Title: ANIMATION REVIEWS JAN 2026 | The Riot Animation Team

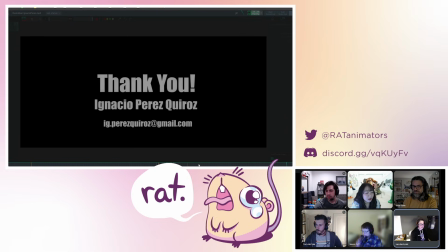69:08 All right. Is there one of these that we want to give a few more specific notes on?
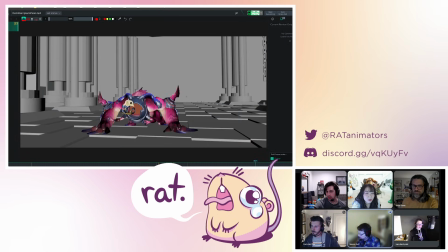69:15 I just want to give one tiny thing possible on the end here. Yeah, Was, hit it. the whole reel is like super action based. It's really cool. And then this last shot is a bit dry compared to the rest.
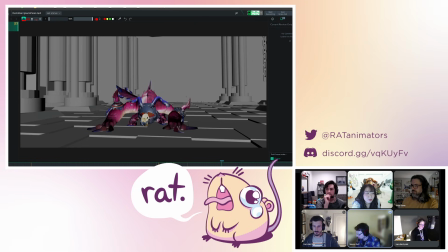69:27 Partly, no camera animation is one thing, but also the character just is not doing too much.
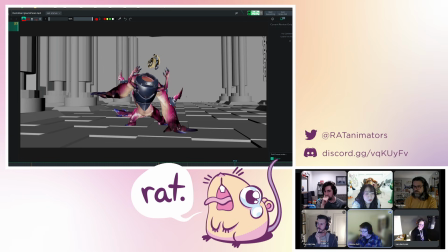69:33 It's just stood there, and it could be, you could either jazz it up a bit, have it running towards the camera or something, or the camera zoom in or something if you want to add action to it. But also, as a demo reel, as an animator, you're supposed to have an eye for noticing things, and as your demo reel is supposed to be your best example of your work.
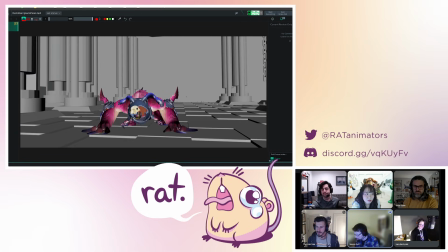69:52 And so I would just cut these 10 dead frames at the end because it shows you missed a bit when editing. Just to cut that off, just people don't see it and go, oh, there's no animation there. I'm so glad you brought that up. That was the first thing I noticed, and then I immediately got distracted from it.
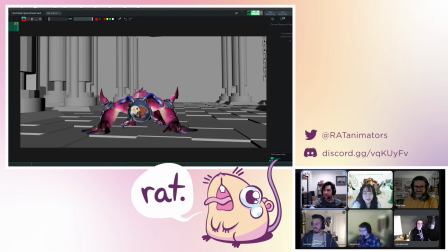70:13 I was just going to comment on that too. Oh, John, go ahead. I'm good. No, that's it. Oh, great. Oh yeah, I wanna add one animation though, like overacting one, just one simple thing. Like I saw like same animation though, like all the shots. Like when I see your animation, I see lots of your symmetry pose,
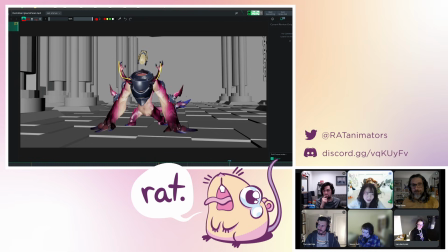70:32 like the arms, and then also they're moving at the same time. So I saw here and then like here as well.
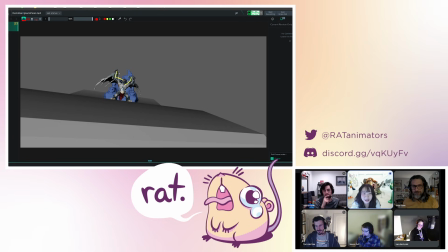70:39 Like yeah, here. So I see lots of the same issue, like all the animations.
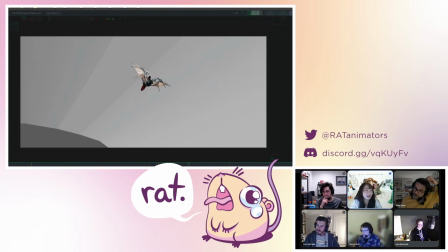70:44 So check make the little more asymmetry and then like offset like 2-3 frames or 1 or 2 frames.
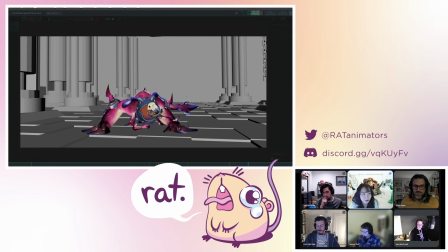70:50 So gonna be much better your animation. So you can go, Lena. Oh, I didn't have anything.
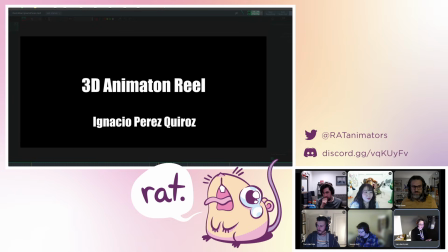70:56 I was gonna say, is there something? I feel like we have like a smattering of notes across the board.
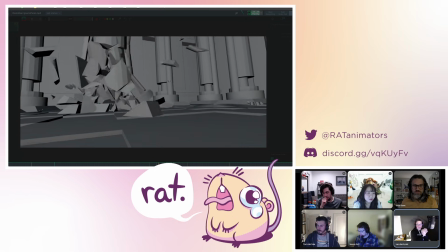71:02 Is there one of the shots in particular that people have drawovers or specific notes for?
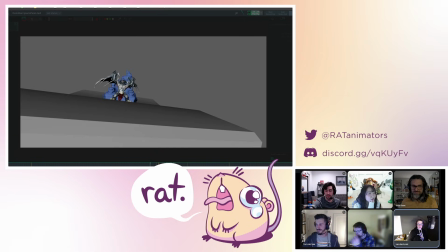71:11 Can you hear my stomach through the microphone? No one knew. I see the green bar like hit.
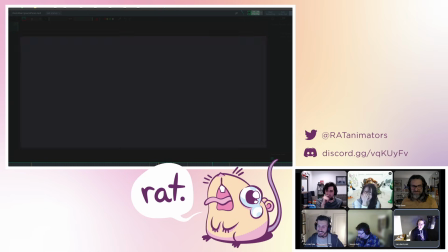71:18 Anyway, sorry, I'm a hungry baby. Wham. Wow.
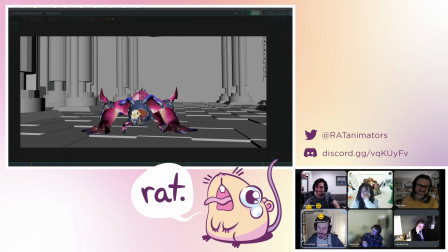71:24 Said the thing. I never would have known. Ride yourself out. Oh my god.
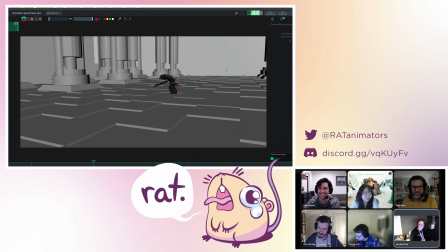71:28 Anyway, sorry, I'm just distracted. I might do, if I was to give it notes, it'd probably be on this one.
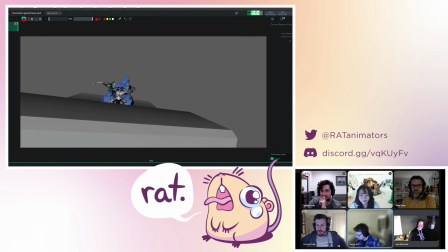71:36 All right, let's do it. Or even this, we could dive into a little bit more because it's got some broad physicality on these shots, which would be fun. Thoughts? Sword guy or demon?
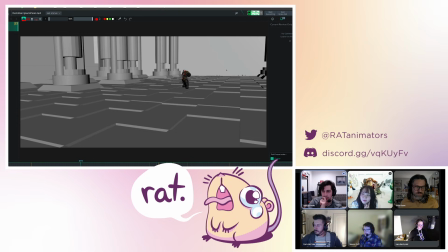71:48 kind of want to look at Demon personally. I think that one's really interesting.
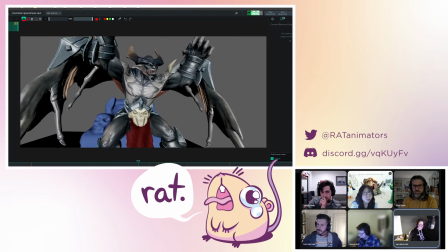71:54 All right, let's do Demon. I'll bookend these.
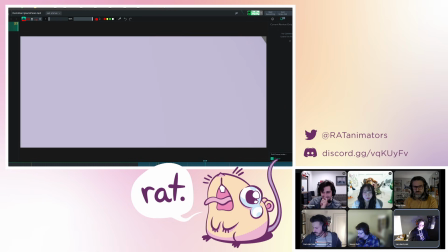72:00 Oh my gosh. Chaos. Rock chaos. It's a lot of frames of rocks.
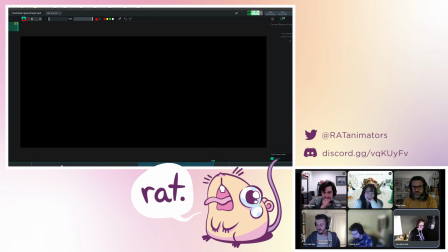72:08 Okay. Let's go.
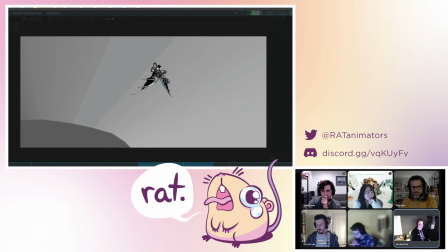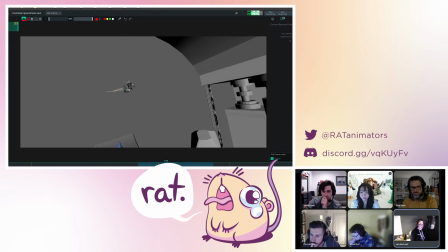72:18 One of the things that sticks with me after seeing it a couple times is how you have like these cool motions, and you have like even like his legs coming up,
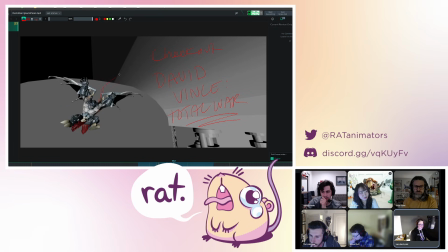72:25 and it feels like I wish his wings were more clearly like up here in a pose. But and like Kaylee said, another twinned one here.
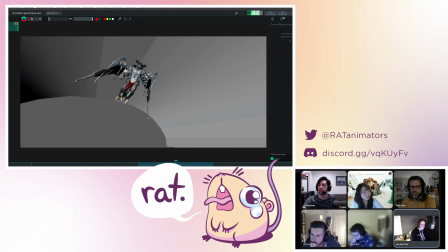72:33 But getting those wings up so that we get a real big flap and that contrast because the legs sort of kicking down is really nice.
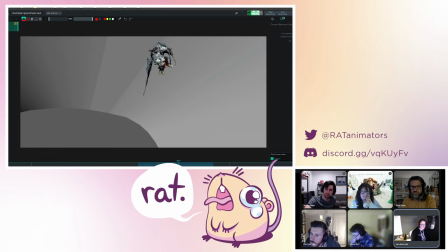72:40 But then immediately goes into him just being like and like a 180 flip.
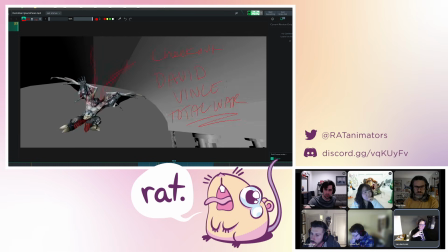72:45 Uh, that I wish, like, I feel this is an opportunity that him flapping down like this,
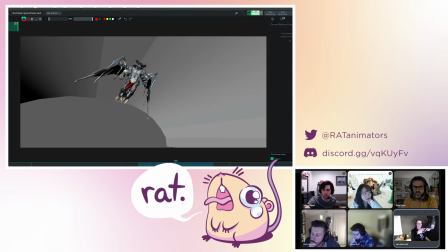72:51 he could be also spinning himself and sort of connecting those actions a bit more to add to that physicality and sort of launch him onto that ceiling.
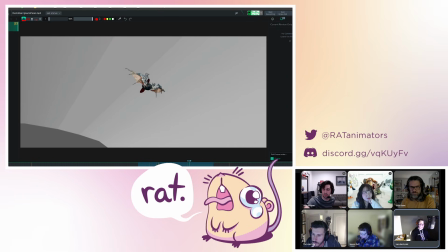72:59 Which also just because of like the nature of your lighting, it becomes really gray and it's really hard to. You assume that he's touching it, but I think there'd be you could do something with like even a flatter shader here that was a darker color with a little bit of the ambient occlusion would just give us some grounding to where he's connecting to here because it's like a lot of gray in the void.
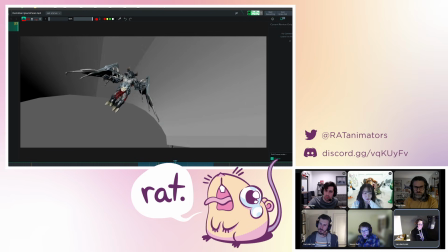73:17 But this big spin here, I think there's a lot of room for this to be really motivated,
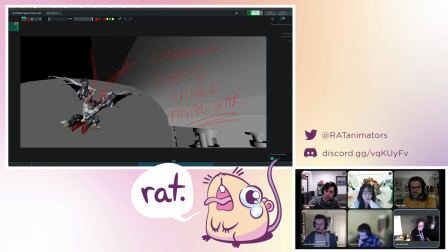73:23 even in like how this arm is twisted, one being a little bit more up and one being a little bit more down. He could be like cranking his arm through to like help him spin through that action to get him onto the ceiling there would be really, really helpful.
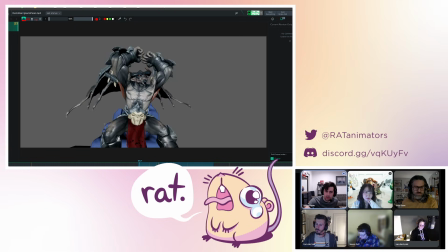73:41 Yeah, I think there could be just like a little bit more like offset in some things. I kind of noticed like with this like smash in the beginning, kind of everything comes down at once. And I feel like if you want to add like a bit more power to it, you can like bring the chest down, but have the arms still sort of like remain in the air.
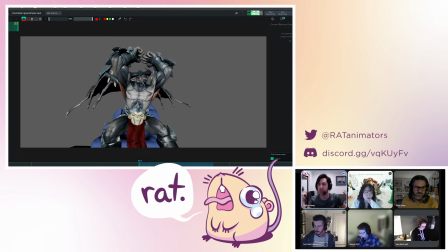73:58 So it's sort of like this kind of thing where it's like the chest goes down first and then the arms sort of like go down after.
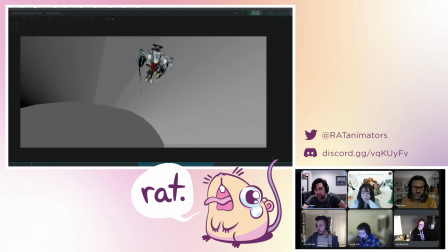74:04 So it's like gives it like the arms a little bit more momentum in that swing because it's powered by his like spine moving first.
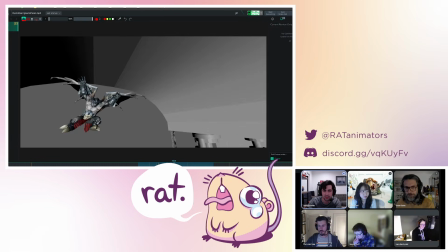74:13 And then just like another general thing I was noticing on this like flap here, it also kind of seems like the wings and the arms sort of move at the same time.
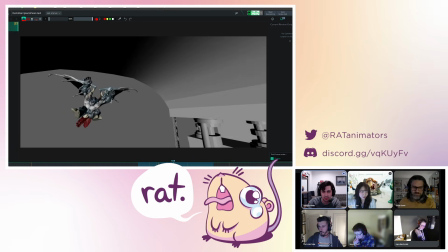74:22 So if there's like a little bit of like offset in that like maybe the arms go down first and then the wings like go down after,
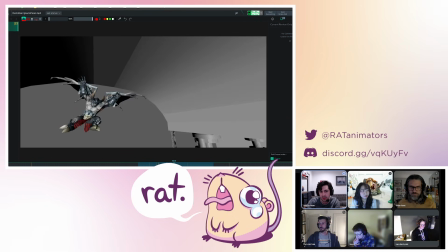74:29 or vice versa, whatever like feels best for the purpose of the scene. I think that would also like help make it feel a little bit more natural.
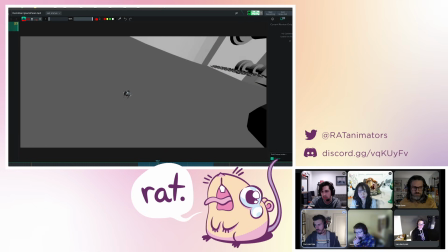74:40 I think one of the things I think about. So, go ahead. Corin, go for it.
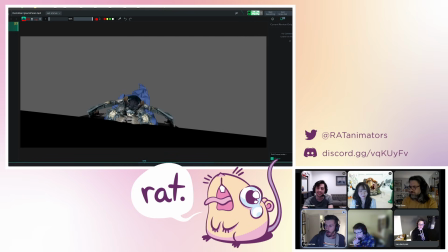74:46 Wait. Okay. Coming from WoW, we had a lot of like dragons, creatures with wings. Like one of the questions we would always ask too is like what kind of wings are they? Are they going to be like a secondary thing that we're always having for nice like overlapping? Are they like they're moving with the body and flowing? Or are they like more sentient feeling?
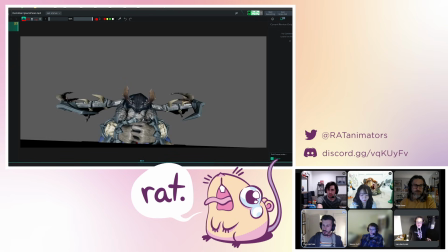75:02 Like are they going to be like stiff and like are they going to have like a motion that they're like portraying through their wings essentially?
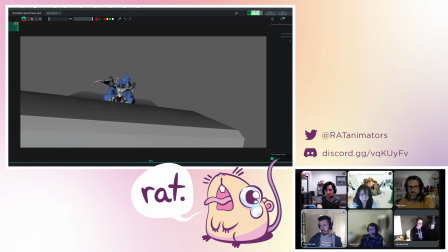75:10 I feel like the direction this has gone currently is like they are more of like they're following like body motion.
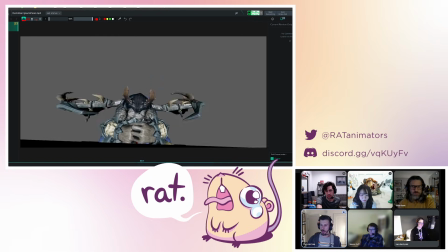75:17 I feel like there's a couple of moments where you might be able to do the opposite, where instead of having like a big secondary, like the wings come down with a smash right here, maybe tuck them in through here.
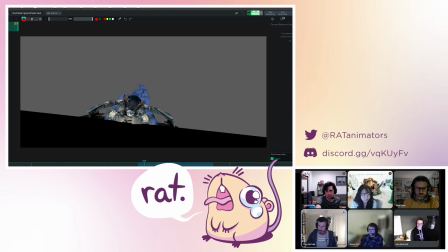75:29 Like you do have them tucked in, maybe splay them out like he's smashing, and it might be like more exciting if he smashes and they like the shoot out to the side. Like he has a thought process going instead of them just being like a secondary action that's following him.
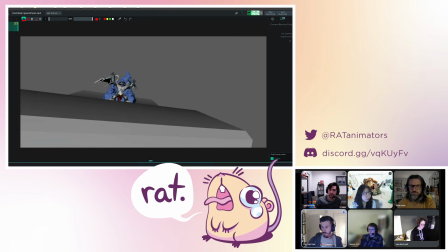75:45 And that would kind of give you some space to go into this, like the flap down as well.
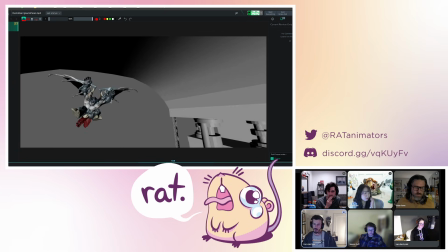75:49 So yeah, just like the thought process behind how you're going to treat wings and if they're going to be like an actor themselves or if they're going to be just serving the purpose of
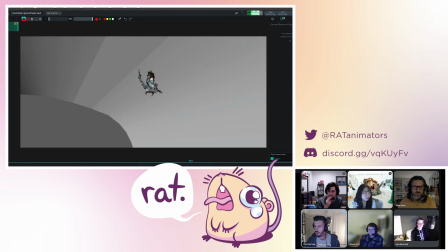75:58 like locomotion and traveling around, I think would be a good question to ask during a lot of these moments.
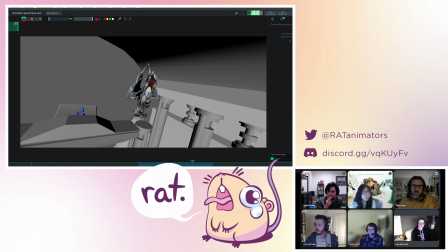76:04 And to kind of piggyback off of that, I mean, since we are talking about a flying shot,
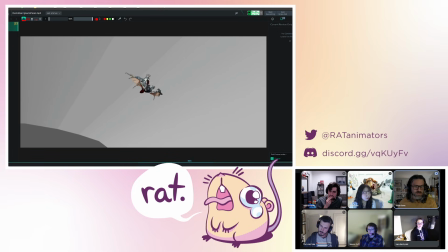76:09 there is a certain amount of just like physics to flying with wings that you can draw from.
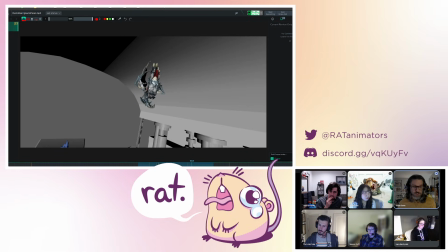76:16 And there are just some things that are like true about how wings work.
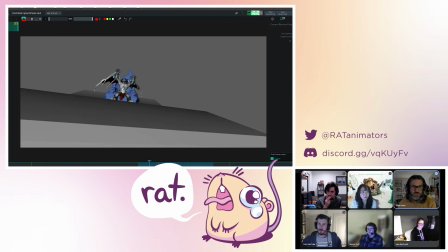76:22 Something, that's worth calling out is like there's almost no creatures with wings in the real world that flap to take off. Almost all like birds, they jump first and then catch themselves with the wings because
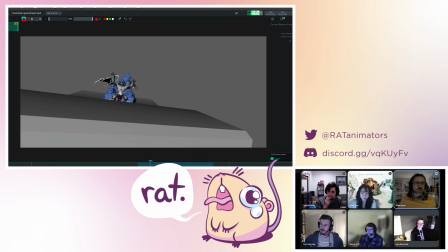76:39 their wings aren't actually like strong enough to like just flap them up into the air. And so trying to piggyback off of some like naturalistic things that you can like draw from is always like helpful.
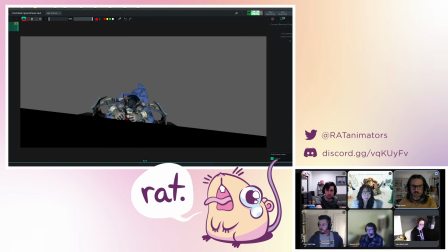76:50 So, if you want this to maybe feel a little bit more believable, having him kind of like have a moment where he like jumps a little bit like this, and then the wings like billow up in these shapes like here
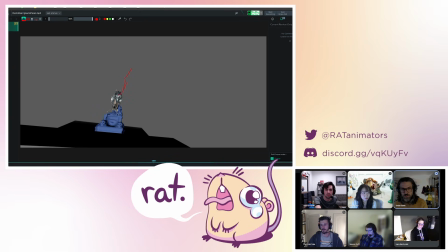77:06 out, and then the next frame it's like they're way up, and then you get like a big flap down, or whatever, flap down like that would probably put it a little bit more into the realm of believability.